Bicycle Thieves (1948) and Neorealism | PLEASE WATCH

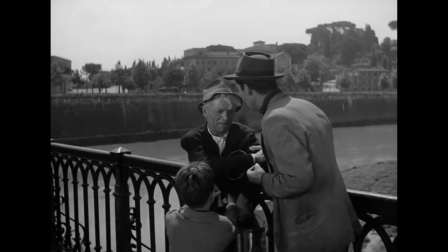[12:23]
It should be noted before talking about the film that honestly, Bicycle Thieves isn't really a pure neorealist film.
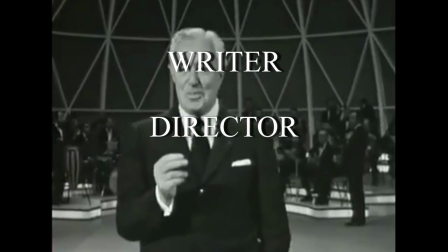[12:29]
Vittorio De Sica, its director, was a pretty big name within Italian cinema at the time, and that clout gave him a good amount of money and influence.
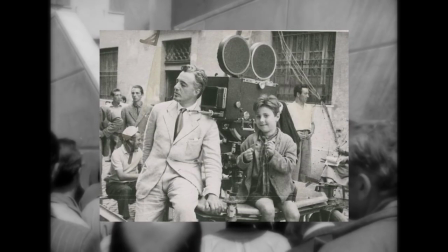[12:36]
Rather than just pick whomever, De Sica held open auditions with hundreds of trained actors in order to fit the roles of the protagonists, and, even though he ended up choosing two random non-actors anyway,
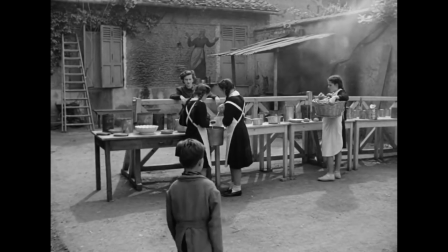[12:45]
he wasn't working with the shoestring budget of his contemporaries. Or should I say shoeshine budget?
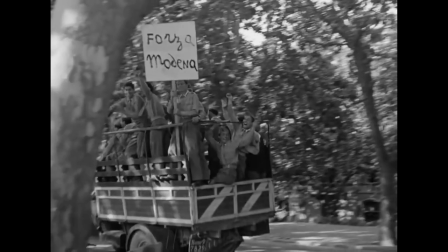[12:50]
Unlike most Rania realist films, it chooses not to place itself within a specific period or location.
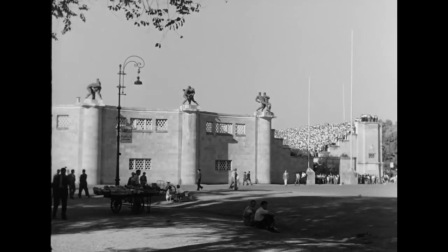[12:56]
Eagle-eyed viewers will be able to recognize the landmarks of the film as fitting in with real places in Rome, but it's never really focused on or highlighted within the film itself.
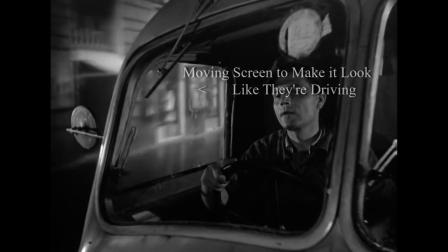[13:03]
We can even clearly see examples of special effects and other expensive Hollywood features that exposed the film's pure facade.
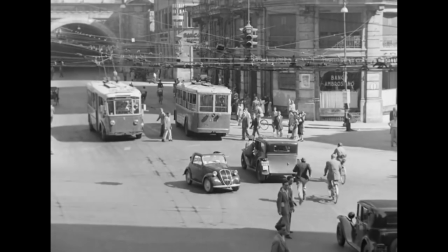[13:10]
And this isn't to say the film was some big-budget blockbuster or anything. They still filmed in busy locations with random civilians walking around and plenty of stuff wasn't planned.
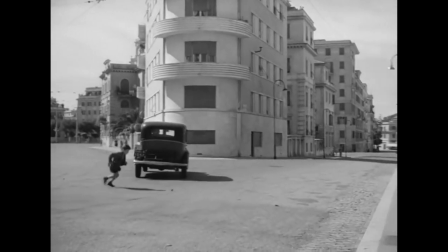[13:19]
Like look at that- whoa! He almost got run over! That wasn't planned. That just happened and they kept it in the movie.
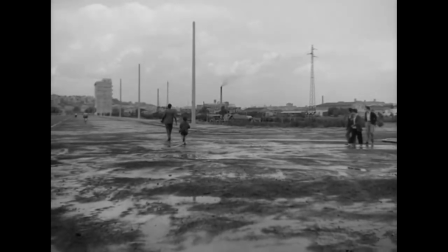[13:25]
Critic Robert S. C. Gordon argues some of these are the result of De Sica and Visconti's more humanist political leanings compared to the more hardcore views of their contemporaries,
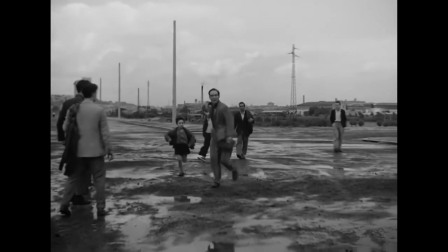[13:33]
meaning they were less interested in creating a rigidly realist critique, and more towards a wider appealing tragedy that doesn't really place blame on anyone.
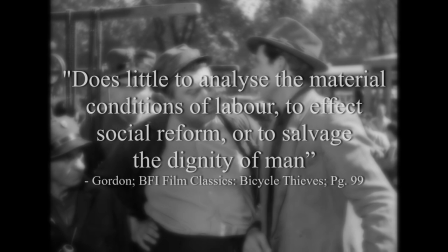[13:41]
As he summarises, the emotional manipulation of bicycle thieves does little to analyse the material conditions of labour to affect social reform,
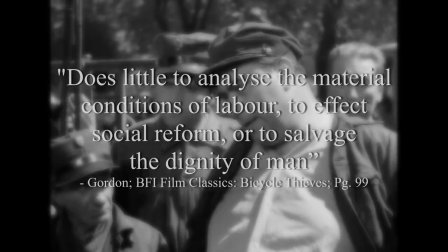[13:49]
or to salvage the dignity of man.
Calm down, Greg, it's soccer. It's soccer.
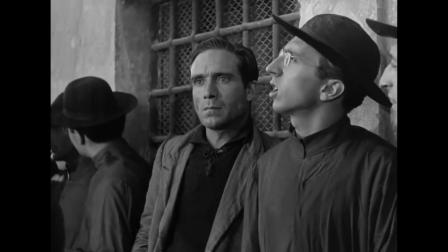[13:54]
But, as we'll see, just because this isn't the most neorealistic neorealist film out there, doesn't mean it isn't a perfect example of everything I've already talked about.
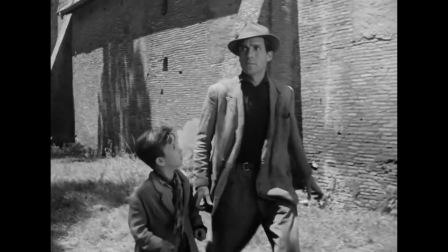[14:03]
First of all, location. Italy. Well, that was easy. Bicycle Thieves did what all good neorealist films and prostitutes do and hit the streets.
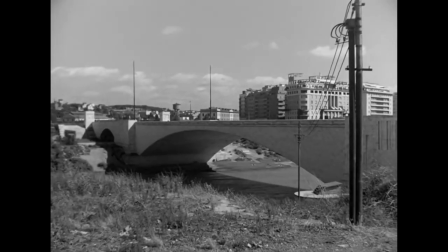[14:12]
Like most, they filmed on location in Italy, utilising natural lighting and real landmarks. There's a lot to be said for this film shooting in particular.
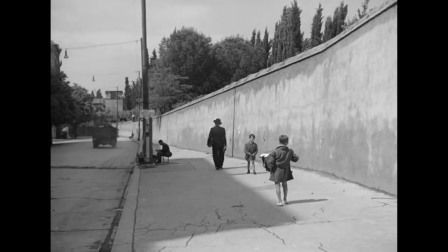[14:20]
Earlier I said that they could have placed the film in any city, and whilst that's largely true, many aspects of constructed have special meaning to Italian audiences.
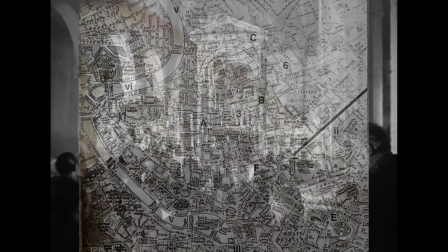[14:28]
The film is centred around Rome, to the point you can actually map out exactly where everything happened.
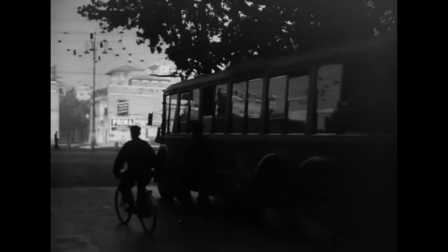[14:33]
Antonio starts his first day at work marching proudly through the gates of Porta Pia,
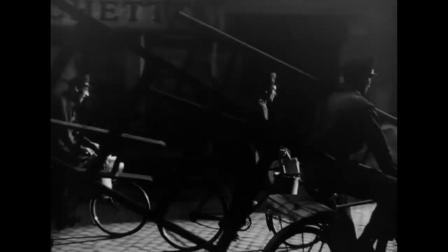[14:37]
the same path marched by the army in 1870 to take Rome from the papacy and kickstart the new Italy,
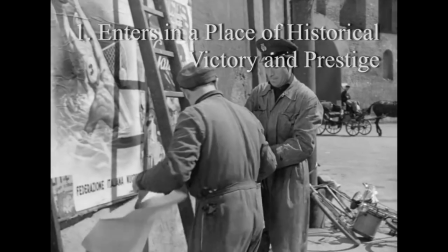[14:43]
an ironic choice given that the army were victorious that day and didn't have their bikes stolen 5 minutes into the conflict.
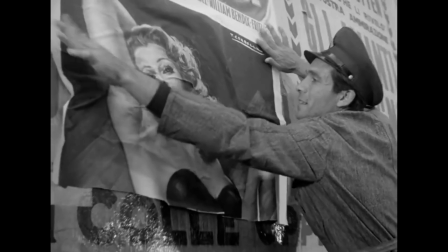[14:49]
Similarly, we see Antonio happily working on the street of Via Pinchana, only to have his bike stolen at Via Crispi, which is part of the same goddamn street. Stepping back out in defeat, we see what lies beyond the glamorous remnants of old Italy. Dust and rubble.
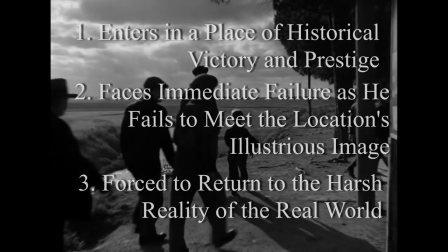[15:04]
Like Antonio, we're snapped back to reality, and it ain't no porto per pipi, that's for sure.
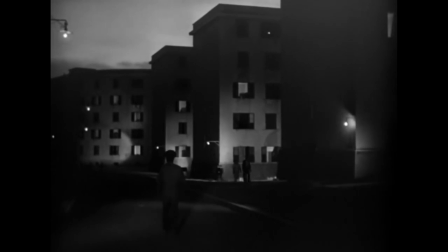[15:09]
I could do an entire other video about this topic, but I don't know nearly enough about architecture, Italian history, or paying attention to something for more than four minutes to pull that off.
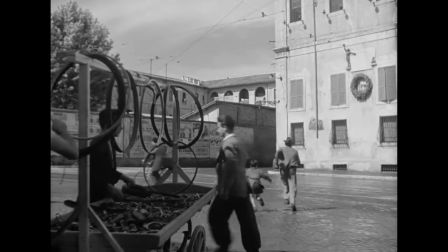[15:16]
But to summarise basically, the film went above and beyond in its neorealist location shooting to the point that some call it one of the great city films.
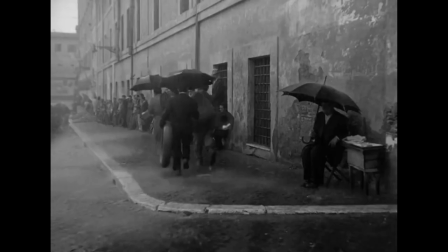[15:23]
And not only did they film on location, they found a whole boy while they were there.
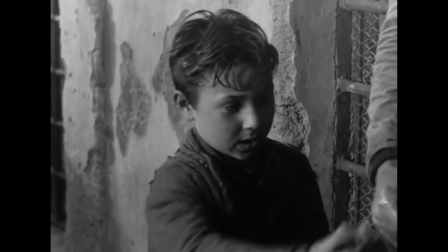[15:28]
Enzo Stiola, the boy who played Bruno, just showed up to watch the filmmaking and he was plucked from the crowd by De Sica. Stiola would later go on to say, I think De Sica picked me because I was just an ordinary person. Ordinary like everything else in the film. Maybe he liked the look in my eyes.
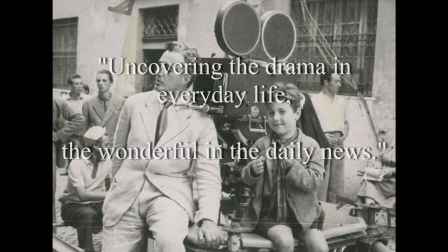[15:44]
This ties into De Sica's stated goal for the film, uncovering the drama in everyday life, the wonderful in the daily news.
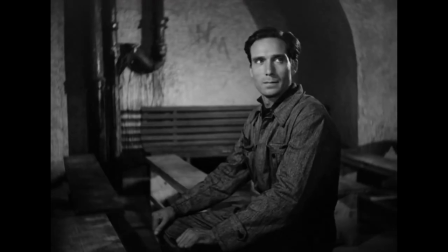[15:51]
And what he meant by this is that he wanted to make a movie where fucking nothing happens.
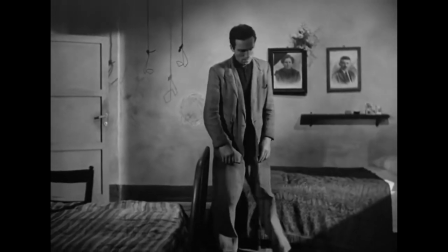[15:56]
No, no, no, this is this is a good thing. Hear me out. Okay, hear me out. As Gordon puts it, at the start, Antonio has no bike and no job and at the end, the same holds.
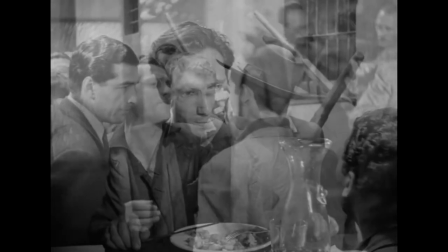[16:06]
Between these two, not events, but states,
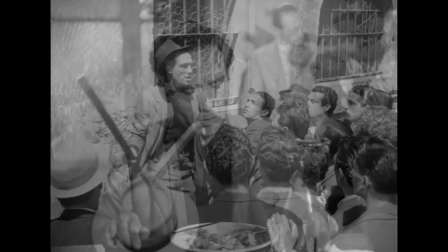[16:09]
the story is strung out and meandering, lacking the arcs of crisis and resolution of your typical Hollywood feature.
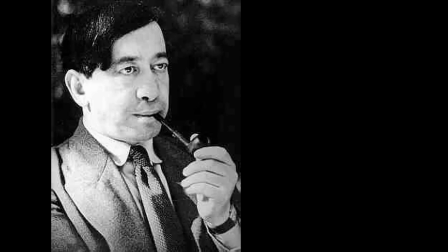[16:15]
Famous German theorist Siegfried Kraker calls this the flow of life.
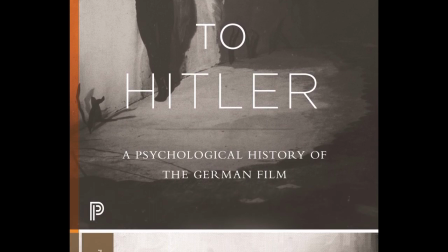[16:19]
He also wrote a really famous book on German cinema and it's influential and all but like god half of it's just him recounting the plots of movies I
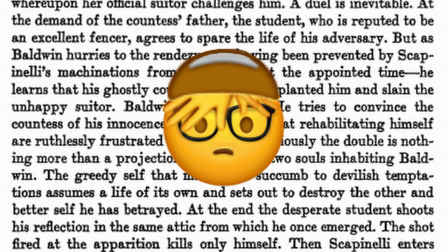[16:25]
don't think mountain movies contains some coded message about the rise of Hitler bro They're still making them so unless Hitler 2 is coming along sometimes
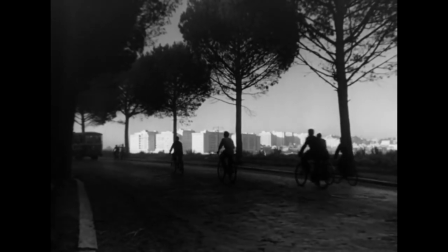[16:31]
I don't- Though our main focus is on Antonio and Bruno We meet dozens of characters throughout and get tons of little snippets of their stories At the
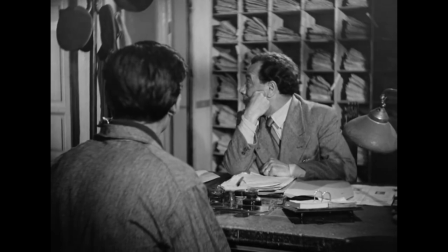[16:39]
police station Antonio's conversation is interrupted by a sudden furore outside with a number of police suddenly rushing out to duty at once and hints at
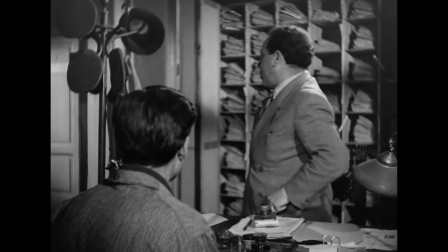[16:46]
some chaos going on somewhere downtown. The shot even moves away from Antonio to the perspective of the policeman he's talking to to highlight this.
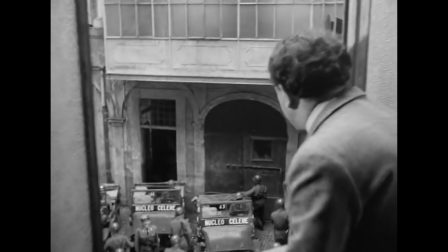[16:53]
Sounds like there's a story there, but we never get to see it.
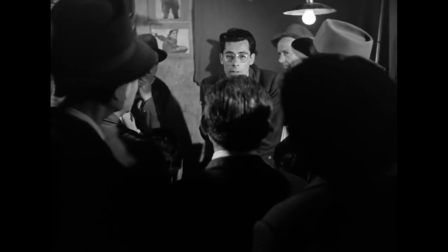[16:56]
Later, Antonio pokes his head round the door of a meeting of a fringe political group, expressing anti-government sentiments and ideas of revolution.
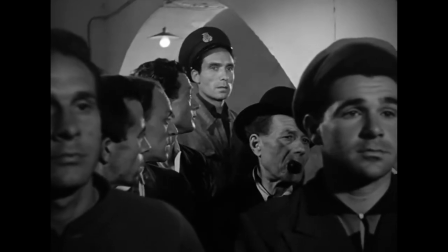[17:02]
Sounds interesting, right? Well, not to Antonio, because he walks away and we don't hear from them ever again.
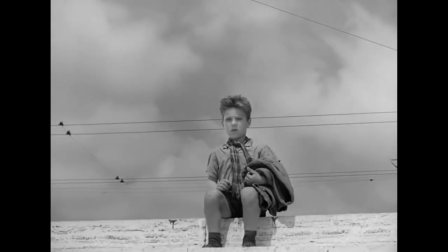[17:08]
A fucking kid drowns in a river, but the moment Antonio realises that has nothing to do with him, he just walks away.
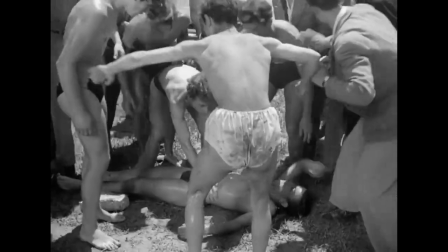[17:14]
Is the kid dead? Did he make it? Was there foul play involved? Who knows? Just as quickly as characters appear, they disappear.
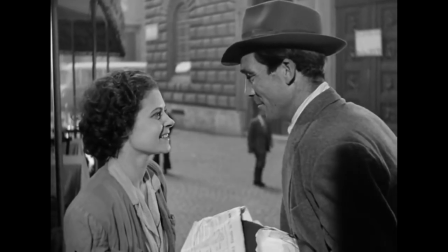[17:22]
Antonio's wife Maria is a major part of the film's first third, but as soon as the main plot kicks off, she's never seen again.
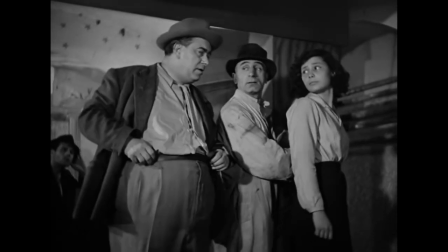[17:28]
Similarly, we're quickly introduced to Antonio's friend, this spherical gentleman.
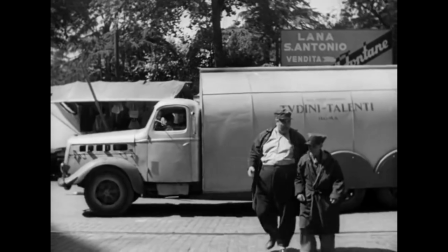[17:33]
He briefly helps them look for the bike before leaving to look somewhere else, and then is never mentioned again.
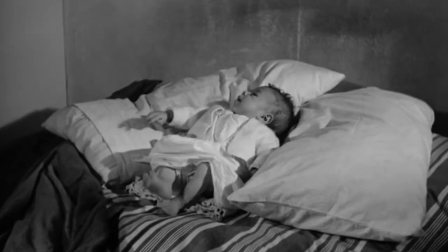[17:38]
They have a baby daughter for literally two shots and then BAH! Gone.
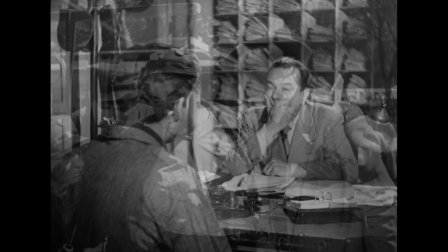[17:42]
And in the same way these disposable stories are thrown at us, so is our story to the rest of the world.
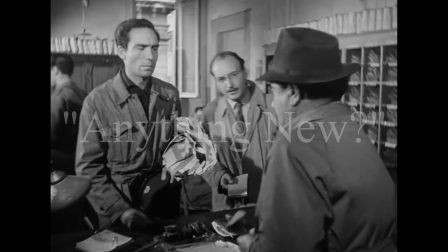[17:48]
When reporting the theft of his bike to the police, one officer asks another, Anything new? Only for the first officer to respond, No, nothing.
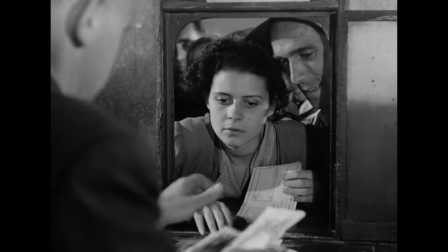[17:55]
Just a bicycle. To us, this is ridiculous. We've seen how important that bicycle is to Antonio and his family.
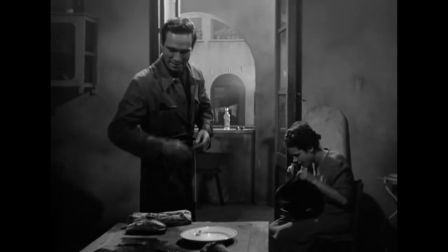[18:02]
They spent all their money on it. They need it to live. And it's also pretty kick-ass to look at.
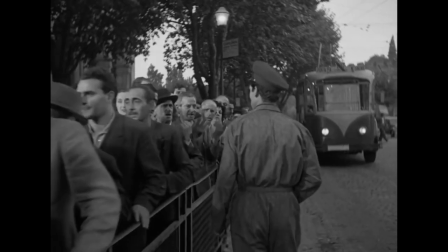[18:08]
But the officer's kind of right. It's not a murder, it's not a priceless painting, it's a bike.
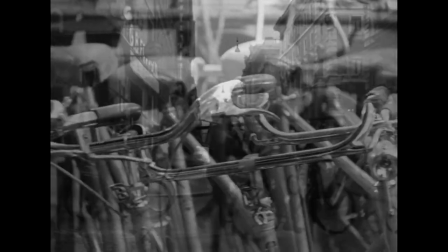[18:14]
There's probably a million of those everywhere, and we know there are because we've seen a billion of them!
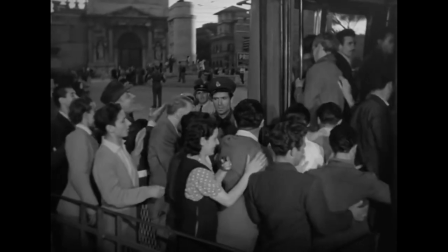[18:19]
To an outside observer, the film's story and the emotional weight they're in are insignificant.
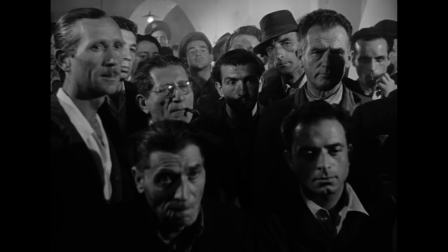[18:25]
In the same way we don't really care about the issue with the police or the political unrest or the drowned boy, they don't really care about us.
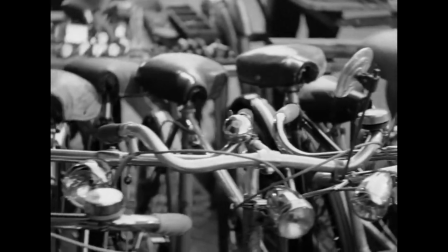[18:32]
This idea is furthered by the visuals of the film, which centre heavily on bicycles as a way of poking Antonio and the viewer in the belly and going, is that the one, is that
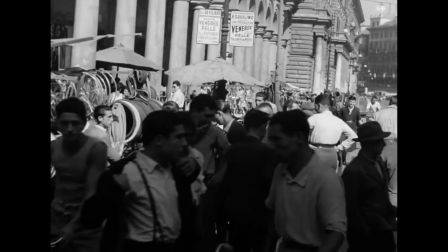[18:40]
The eternal reappearance of the bicycles reminds us that the world is still turning outside of frame.
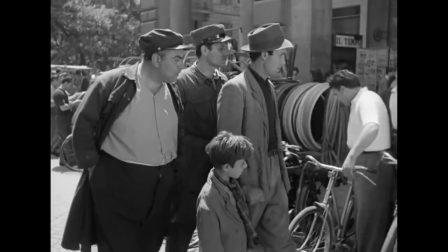[18:46]
Though Antonio is having bicycle related issues, he's alone in a wide world of bicycle-loving ghosts.
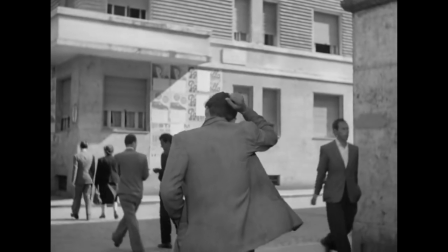[18:52]
The constant emphasis on bikes also reminds us of the film's tragic truth.
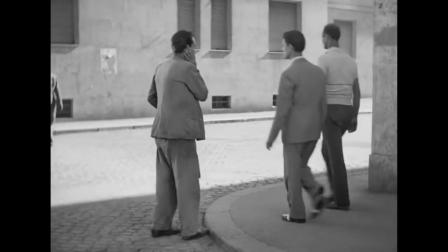[18:57]
The chances of him recovering his beloved bike amongst this sea of clones is almost impossible.
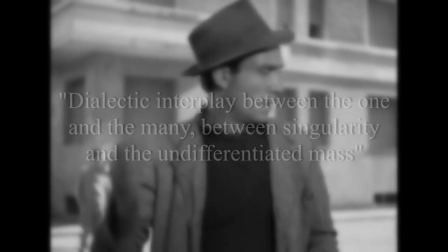[19:03]
Gordon refers to this as the film's dialectic interplay between the one and the many,
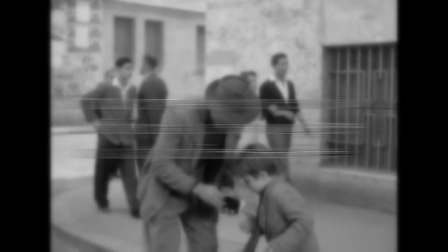[19:07]
between singularity and the undifferentiated mass, which is a very intimidating sentence that I shan't be saying again.
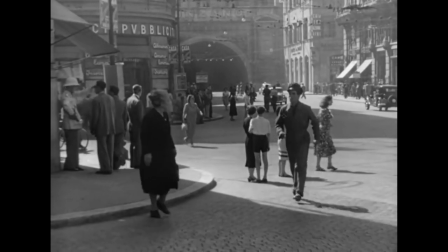[19:14]
The character's insignificance within the wider world of the film is also displayed by the film's almost cyclical nature.
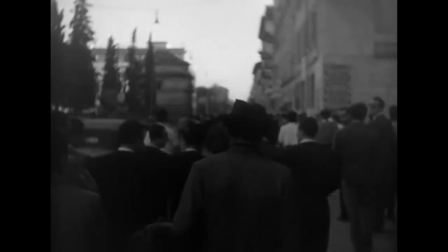[19:19]
It starts with Antonio emerging from a crowd, and it ends the same way, with them fading back in.
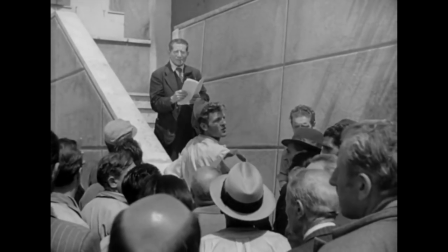[19:24]
The first spoken words of the film are people trying to locate him amongst a crowd, as if even the movie itself is struggling to notice him.
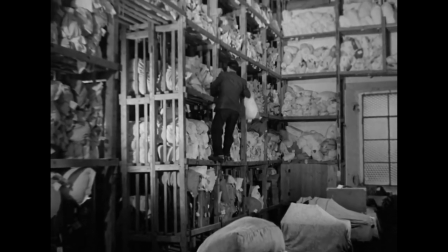[19:31]
This sense of isolation amongst a crowd ties into another key aspect of neorealism Bicycle Thief contains tragedy.
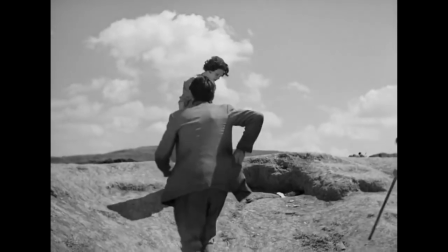[19:38]
Or does it? Gordon argues that the film's first act is actually structured like a classical comedy.
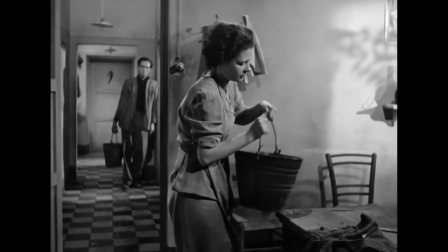[19:44]
He starts in a bad position and must face tribulations, selling all their belongings, but ends up in a joyous place of romance and laughter and bicycle ownership.
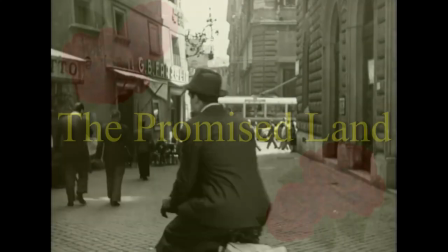[19:52]
The promised land.
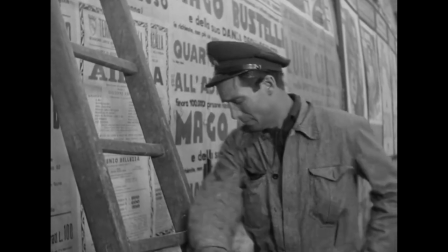[19:54]
The theft of the bicycle somewhat shatters this mini-narrative, plunging the film into a larger, more unhappy direction, but frankly, that's expected.
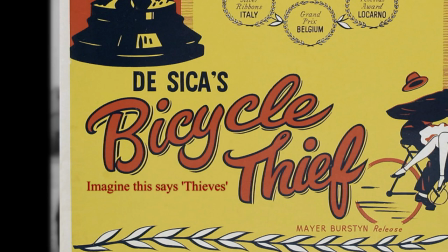[20:02]
The film is called Bicycle Thieves, you know from the start, you know the title of this video that a bike's gonna get stole!
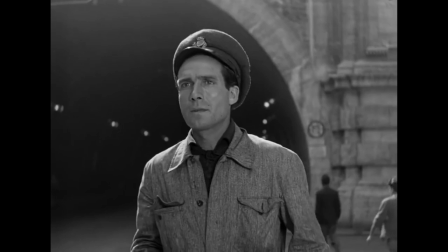[20:08]
But as it goes on, there's a part of the viewer that always knows things are gonna work themselves out.
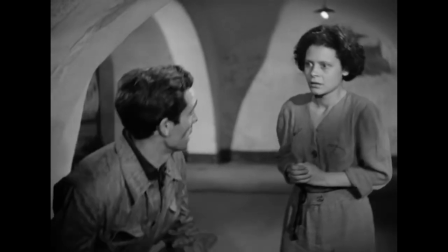[20:13]
Like yeah, it's depressing, but there's a suspenseful, anxious atmosphere based around our inherent knowledge of stories and our optimism.
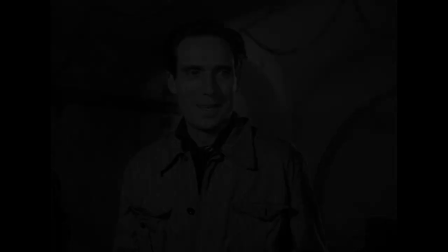[20:21]
But then they don't. They never find their bike.